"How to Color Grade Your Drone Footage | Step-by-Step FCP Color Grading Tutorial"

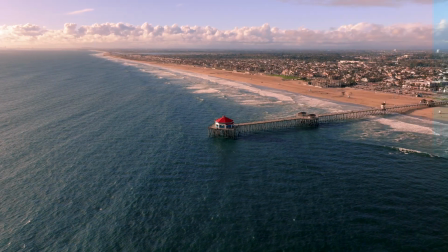(0:00)
We're gonna be using the new magnetic mask in this video, going over some color theory and learning some tricks that'll get your shots looking great.
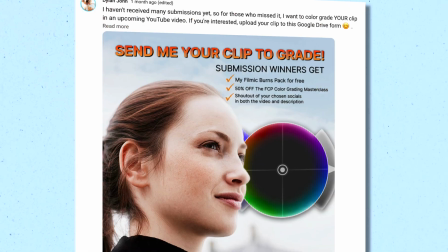(0:07)
This video is the second video of 5 in a series where I color grade your clips on the channel.
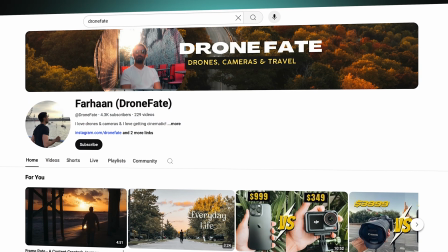(0:13)
This particular shot is from a subscriber named Faran, whose channel is called Drone Fate.
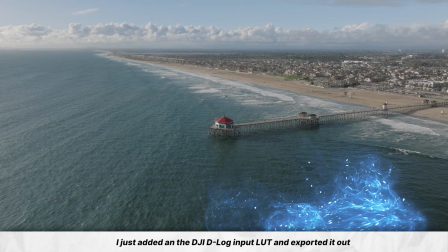(0:18)
This used to be log footage, but since I realized that not everyone grades log footage, I converted it to Rec 709 for this example.
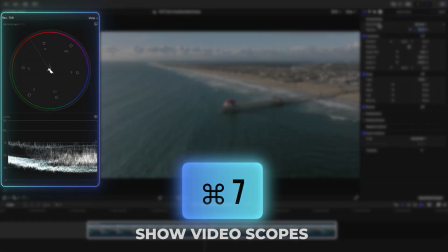(0:25)
First things first, make sure you have your video scopes up by pressing Command 7,
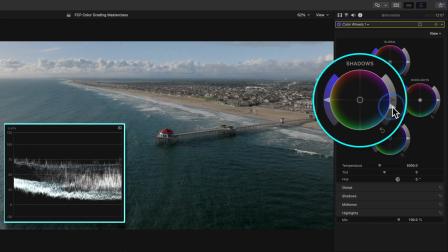(0:30)
and let's get our shot looking alive again by adding our contrast by lowering the brightness of our shadows closer to 0 IRE,
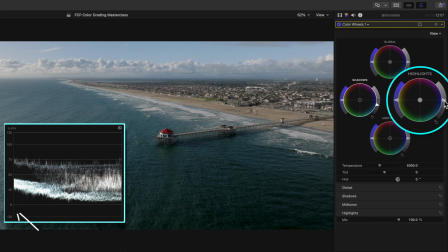(0:38)
and raising the brightness of our highlights so they're closer to 100 IRE.
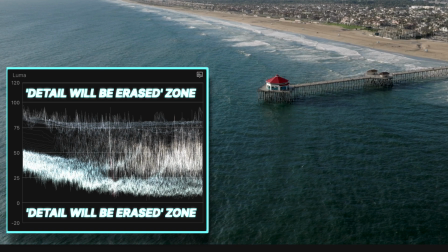(0:43)
Going past these points will erase detail in your shot, and usually that's not something we want.
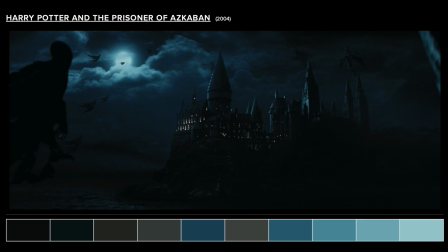(0:49)
You'll sometimes see crushed blacks in movies to help guide viewers' eyes more into parts of the frame that they want you to see,
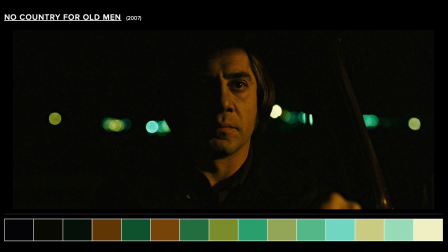(0:56)
or to add extra suspense and drama, but that's usually a very stylized choice,
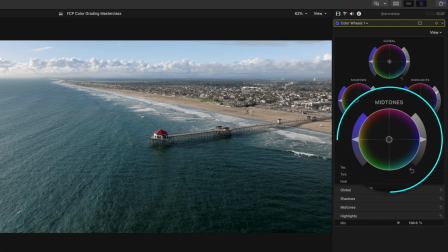(1:00)
and we don't really want that for this shot. Then we'll adjust our mid-tones exposure slider to add in the contrast that we want.
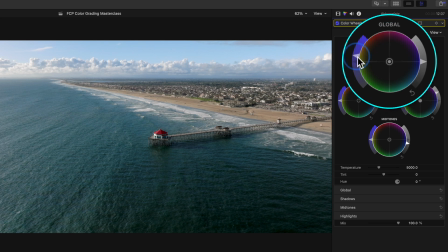(1:07)
And let's pump in some saturation into our entire image by using the global saturation slider so our colors have more of a punch to them.
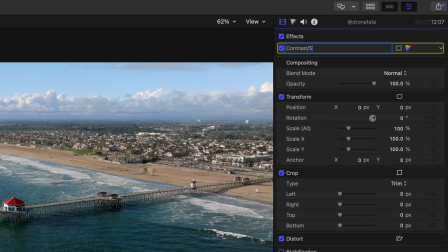(1:15)
We can rename this layer so we stay organized. Let's add a color curves layer to start creating our look.
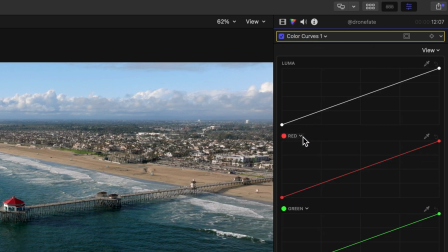(1:22)
Let's adjust the hue of our first curve to something warmer, more towards orange.
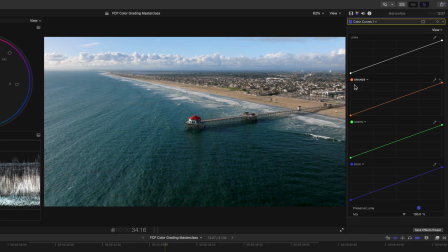(1:27)
After all, we want this to be a warmer beach look, and right now it is way too cool.
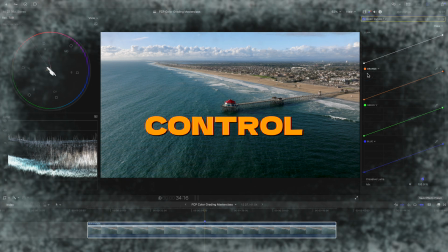(1:32)
With color grading, you have surprising control over how your viewer feels when they watch your video.
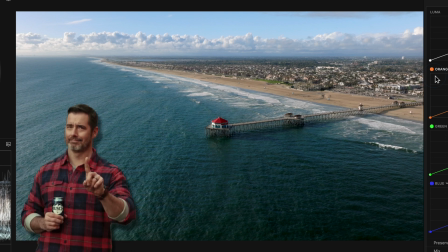(1:38)
And the current look that we have going on does not make me want to hang out at this beach. It gives me sad and lonely vibes, and we don't want that in this instance.
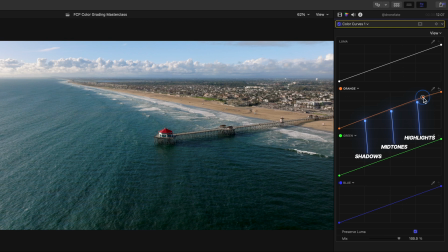(1:46)
So let's head to the part of our color curve where our highlights sit and push orange into the highlights and midtones of our shot by pushing up on our curve.
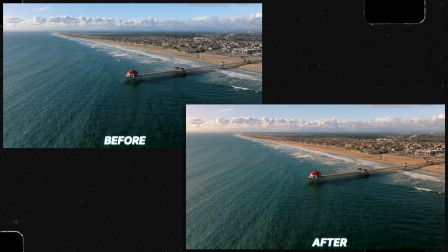(1:54)
Notice how this really warms up the brighter areas of our shot, and we can verify this by looking at our handy vector scope.
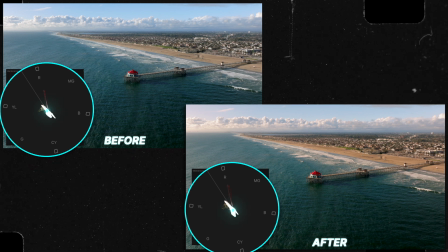(2:01)
Our shot was swinging towards the cooler hues, and with that one adjustment, we've now shifted our colors more to where we would like them to sit.
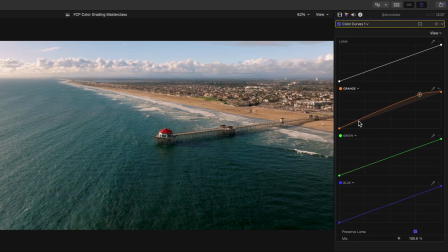(2:09)
And let's just make our shadows stay at the level they started at so they're not too warmed up. Let's pull up our cyan curve so we can start to create even more of a complementary color scheme look.
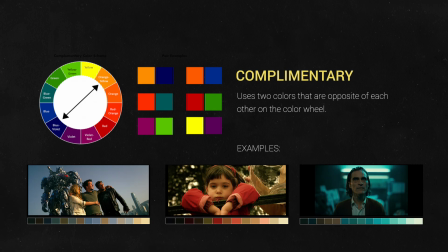(2:20)
That's a look that uses colors that oppose each other on the color wheel.
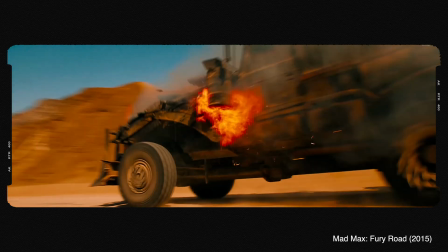(2:24)
Whether it's a strong complementary color scheme like Mad Max, or more of a subtle one like this scene in The Dark Knight,
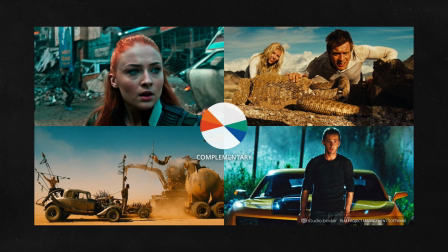(2:30)
a complementary color scheme is one way to add a lot of color depth and color contrast to your shot and make it appear more 3D,
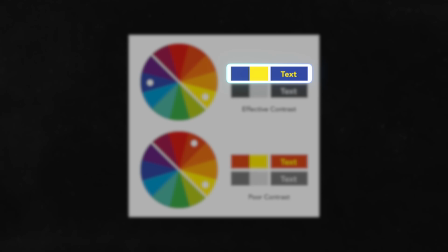(2:39)
for lack of a better term. For example, look at this yellow text in the blue square, and the yellow text in the orange square.
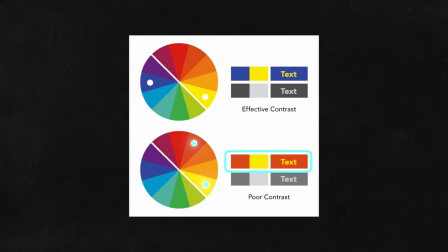(2:45)
Because yellow is so similar to this orange color, the text doesn't pop and stand out. But because the color blue is fairly opposite to the color yellow on the color wheel, this text appears stronger and easier to read.
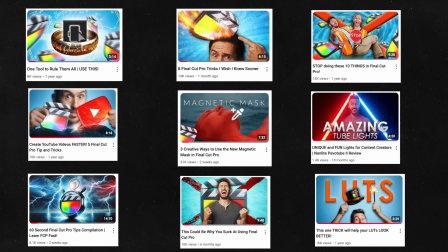(2:58)
It's why, if you're subscribed to my channel, you'll notice that my thumbnails almost always have opposing colors to add color contrast.
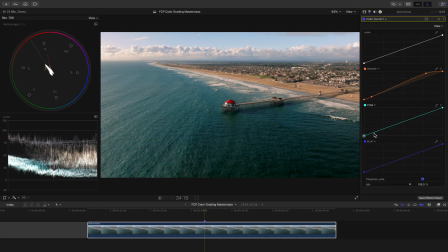(3:05)
The same exact thing applies for color grading if you're wanting to create that complementary color look.
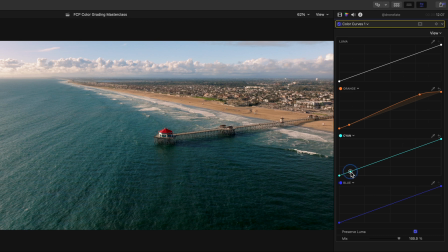(3:10)
So we're basically going to create the opposite curve here. But since we want the shot to be pretty warm in general, we'll only add a little bit of cyan into our shadows. And let's head to where our midtones and highlights sit and subtract the cyan from these areas by pulling down.
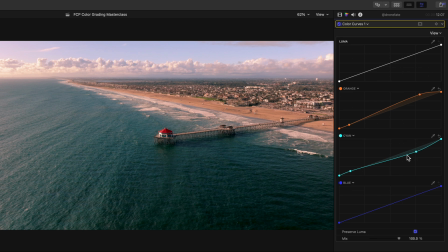(3:25)
This adds its warmer, opposing color, adding even more warmth to the brighter areas of our shot.
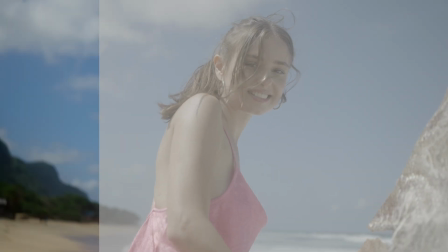(3:31)
Nothing is worse than filming great-looking shots and then having them look like trash in the color grading process.
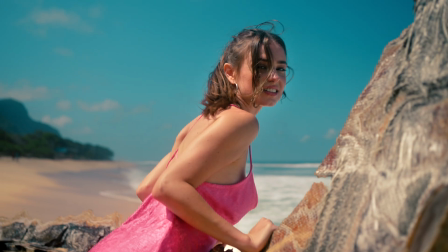(3:36)
I spent a full year making the FCP color grading masterclass, so this doesn't happen to FCP users anymore.
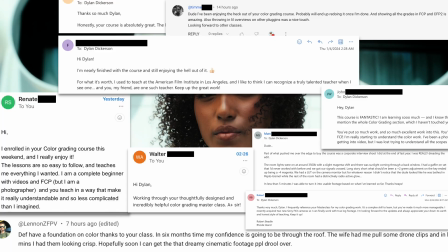(3:42)
I'm very proud of this course. It's been getting amazing reviews from students.
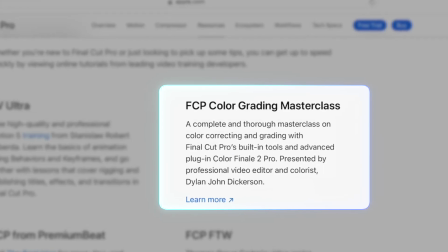(3:46)
It's been added as an exclusive color correction and grading resource on Apple's official website, and best of all, it is 65% off right now.
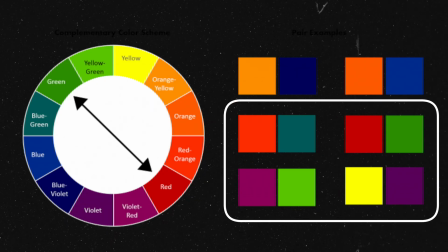(3:54)
It has over 85 lessons covering everything from the fun world of color theory to precision color correction to step-by-step color grading walkthroughs.